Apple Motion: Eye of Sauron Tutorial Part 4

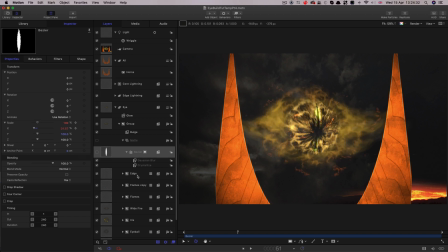[4:06]
And then let's skip forward three frames and bring it up back up to 100. And that will give us a blink that looks like that. And that works quite well. So just drop in some blinks whenever you feel like it's a good idea. I also wonder whether that pupil is a little bit too wide.
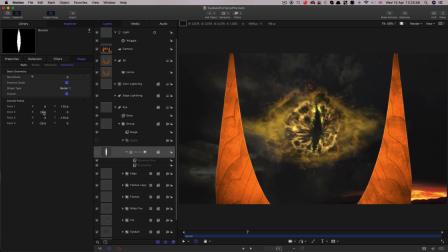[4:25]
He might look a little bit less friendly if we actually made that smaller. So let's adjust the Bezier shape itself to control that. So I think I'm going to try making that point there 20 and this one minus 20,
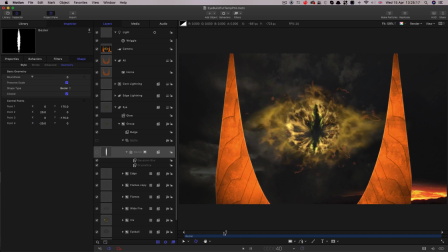[4:43]
and then the eye is consistently more slitty and lizard-like. Personally, I think I prefer that. So let's now talk about the castle environment.
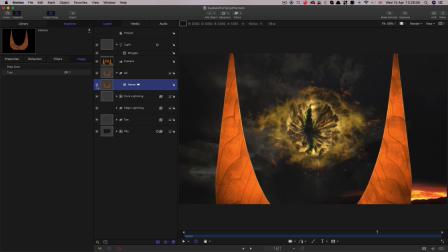[4:55]
Obviously, at the moment, we're just simulating it using this flat plane here, the thing called horns.
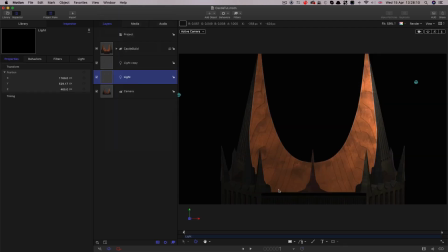[5:03]
Now, I was in two minds about showing you this, so I'm just going to show you my castle build project here.
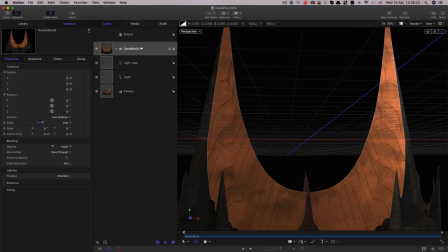[5:12]
Let's switch to the perspective view, and we can see how that's looking.
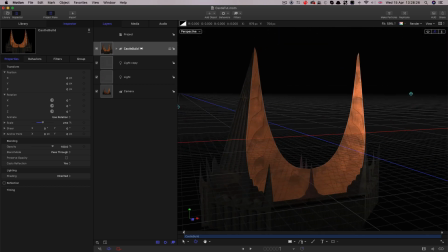[5:18]
There's quite a few techniques involved in this, and I think it's just a bit more complication than I want to go into for the purposes of this tutorial.
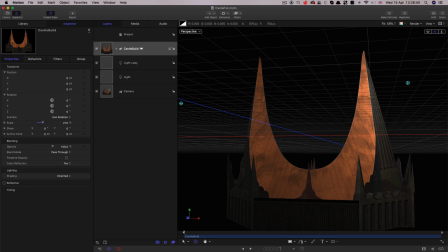[5:27]
If you're interested in this kind of environment build, do have a look at my space station tutorial, which has a very in-depth look at how you'd kind of create this sort of environment in motion. So what I'm going to do is I'm simply going to give you this project with the assets,
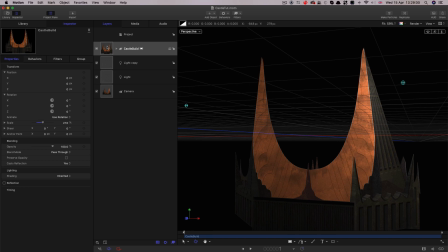[5:46]
and you can import this into the master scene. So what I'm going to do here is I'm going to copy that group,
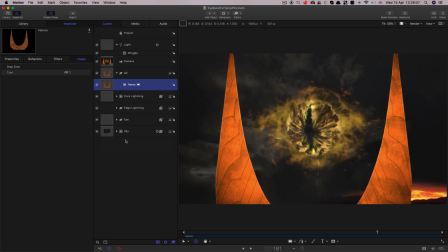[5:54]
and then I'll come back to my project build here, and I'm just going to paste that in. So paste. Let's just turn off that old horns layer there.
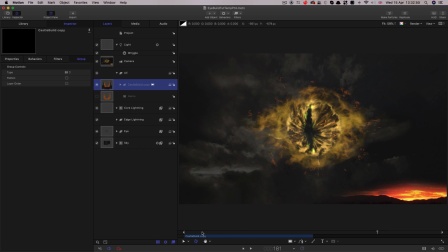[6:06]
Now, we can't see this because my castle build is not as long as this project. So I'm just going to come to the end of the timeline there. With this selected, I'm going to hit O on the keyboard, and that extends that all the way to there.
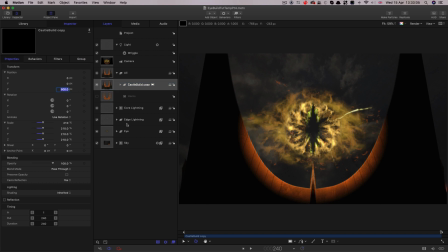[6:22]
Then I'm also going to reset the Z position to 0
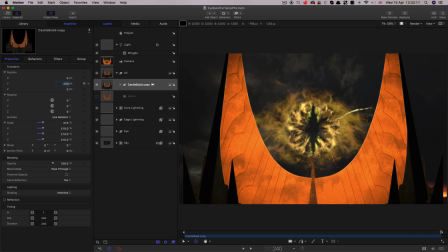[6:28]
and bring the Y down to negative 400. And so we're kind of back to where we were.
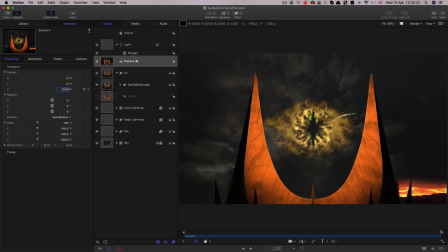[6:35]
So now we can move our camera out, and we're starting to see our castle there.
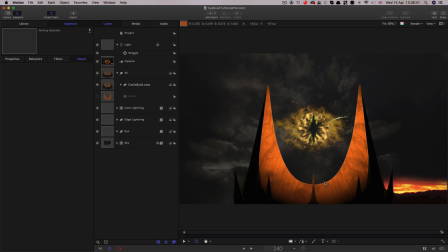[6:40]
Now, at the moment, the only thing illuminating our architecture is the main fire light. So it's really only illuminating this central support structure. So we need some more ambient light. So let's add a new light. Point light is good.
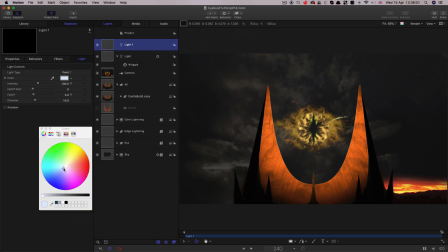[6:59]
Let's make it just a little bit blue, something like that. Let's increase its intensity to 300, reduce its fall off to 0, and let's just move its position. We'll have 1,000 on X,
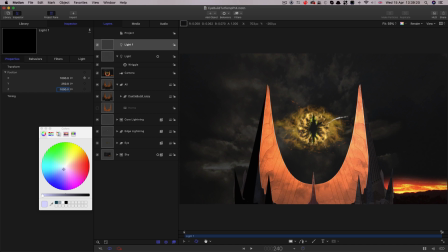[7:14]
250 on Y, and 1,000 on Z. And you can see it's now lighting up this right-hand side. And we're seeing a little bit more of the detail. So I think what we'll do also is just duplicate that and move it over to the left as a little bit of a fill.
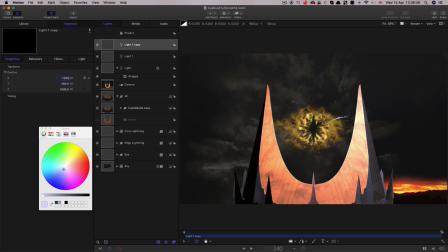[7:32]
So let's move this to negative 1,000 on X. But we want to really reduce this down, maybe by adjusting the fall off down there to 2, for example, and maybe even reduce the intensity down to 200.
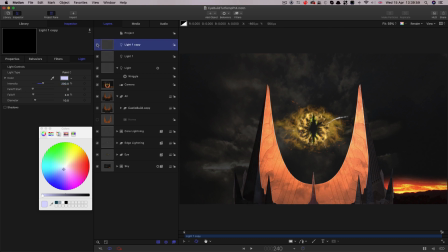[7:49]
So really it's just a little bit of a fill, like so.
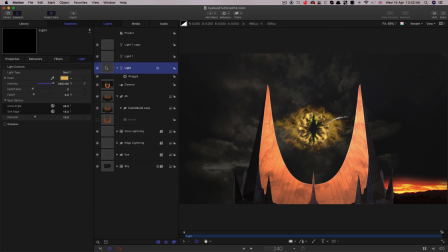[7:55]
And while we're on the subject of lighting, I think we need extra lights just to give a little bit more detail on that structure there where it's close to the eye. So what we're going to do is add another light. Let's choose a nice yellow for it. Let's set its intensity up to 1,000.